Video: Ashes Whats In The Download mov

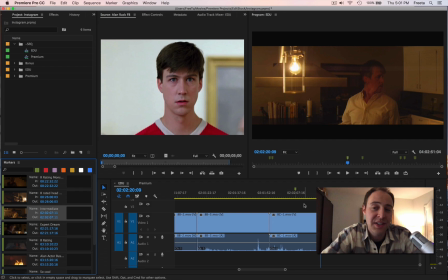[4:09]
What makes it an expert scene is that you've got to read the script really carefully to hear that Richard, that's Alan's, the character's name, is hearing his mom call for him, and then we've got to know to just add a little bit of sound effects to the
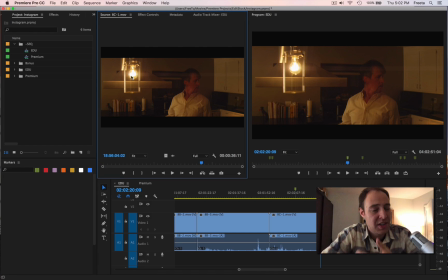[4:29]
light right up here, just like some sort of something to call attention to it.
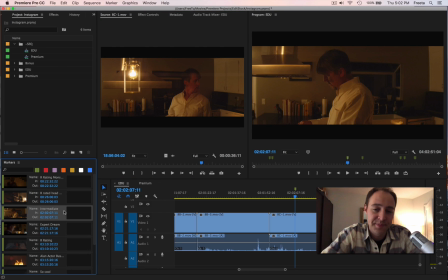[4:34]
And then we've got just these other little details that make it a little bit harder than an intermediate scene to cut.
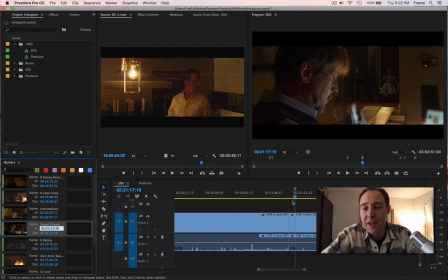[4:40]
Like, for example, this is a dream sequence. And you would think during a dream sequence, you've got his wife in the background,
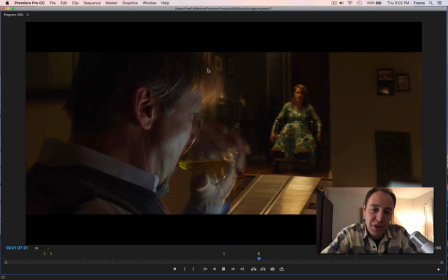[4:52]
and you've got Alan in the foreground. You know it's a dream sequence because it's just the way that it was shot. We're like a little soft.
I need some milk.
Camera's a little soft here. Focus. The focus is clearly on Alan. What you would normally, the way that I would normally cut this scene, if this were not a dream,
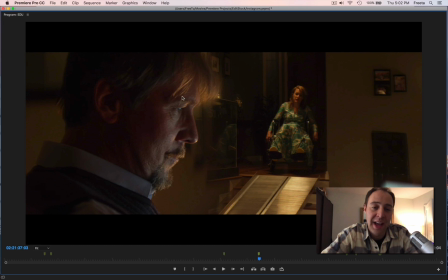[5:11]
I would intercut between her close-up and his close-up, and there is both of those camera angles. But an expert or like a more professional approach to this scene might be to know that since this is all going on in his head,
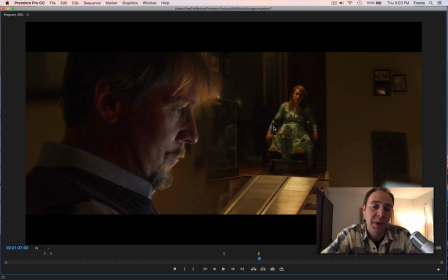[5:26]
we've got to kind of stay away from her close-up as much as possible. And you know that's one example,
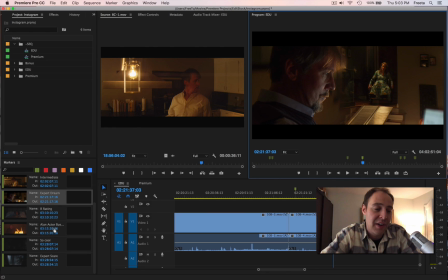[5:33]
but there are a number of places where this gets a little tougher to do well than it looks on the outside. For example, this is a scare, and I'm just going to show you.
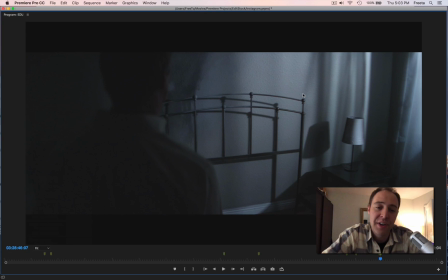[5:47]
So Richard walks into the room after his mother gets lit on fire, and he's gone to her funeral and all that, and now he's come back to sort of look at what he's done. And you know, the ghost of his mother is in the room.
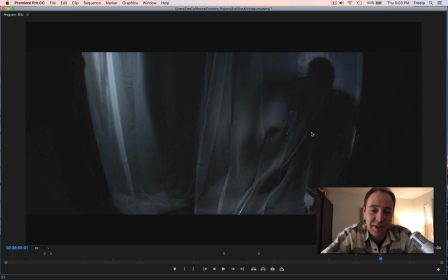[6:05]
So, you know, there she is, right? She's behind this curtain. And I've seen this cut where that was it. That was all that the editor did. They just showed this shot. There's no music, there's no sound effects, there's nothing.
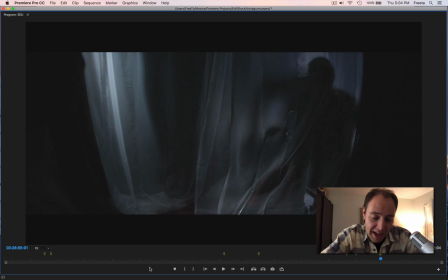[6:19]
But in a horror movie, music and sound effects are an enormous part of the scare itself. So here, we should feel a really shocking scare. And it's up to the editor to know that this moment calls for that. So it's, you know, when I used to give movies
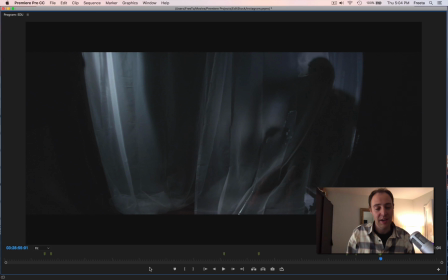[6:40]
expert ratings, it was mostly because I was giving you a lot of footage, or there were a lot of people in the room, making it complicated to cut back and forth between the people. But now I'm starting to factor in, how difficult is it to make this cut a success?
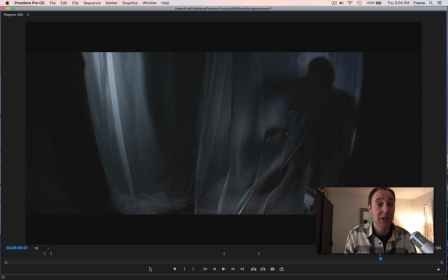[6:58]
How difficult is it to realize what the director's vision is or what the scene calls for?
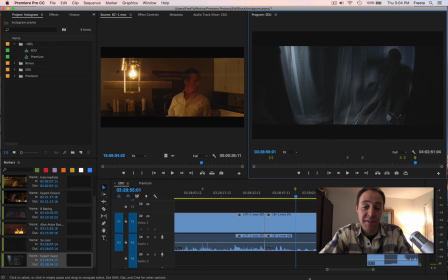[7:04]
So here, in the final movie, we get a lot more dramatic piece.
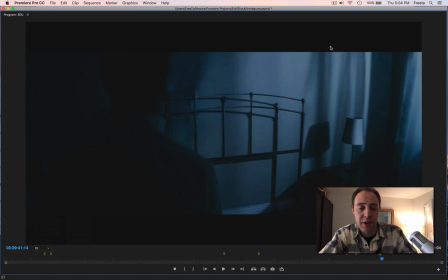[7:10]
I'll just jump forward here real quick to how the editor put this together.
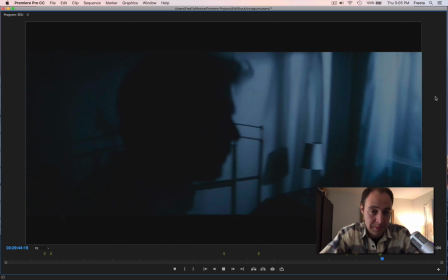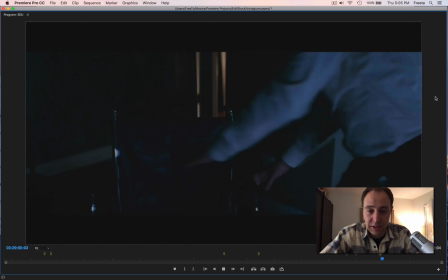[7:21] Richard, no!
Right?
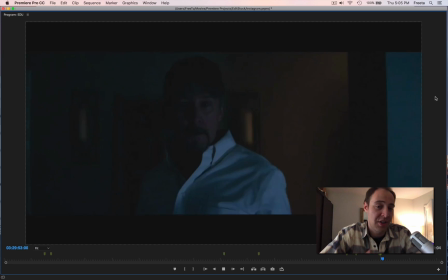[7:26]
And she's gone now.
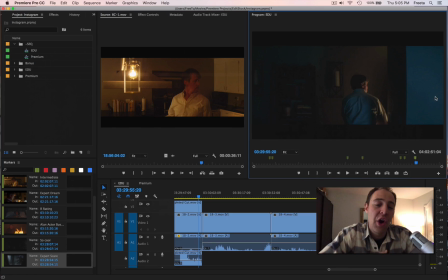[7:29]
So you've got to know how to put that together, which makes it a little bit more challenging.
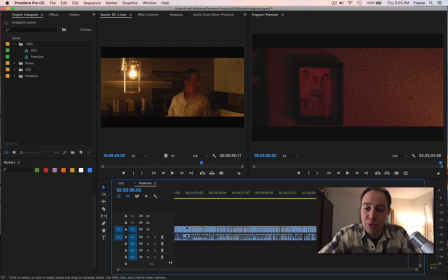[7:36]
The premium version, 2 hours and a half of footage. You get every single camera angle. You get a few less takes from each camera angle. Just going to pick a random scene here. How about scene 2? Notice that we have a lot of footage in the scene.
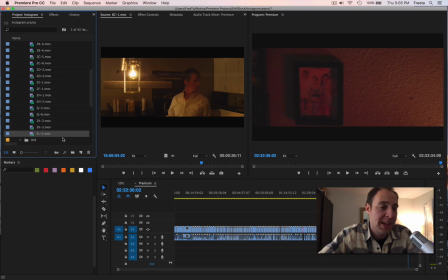[7:53]
We go all the way up through the L camera setup, but we only get 2 camera takes of each camera angle. And I do that on purpose, for one, just to kind of not overwhelm you, because, you know, 4 full-time days to edit this project is a lot for anyone.
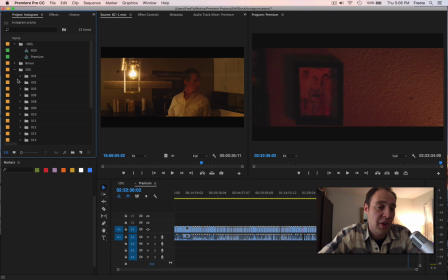[8:12]
The educational version, though, does include all of the takes.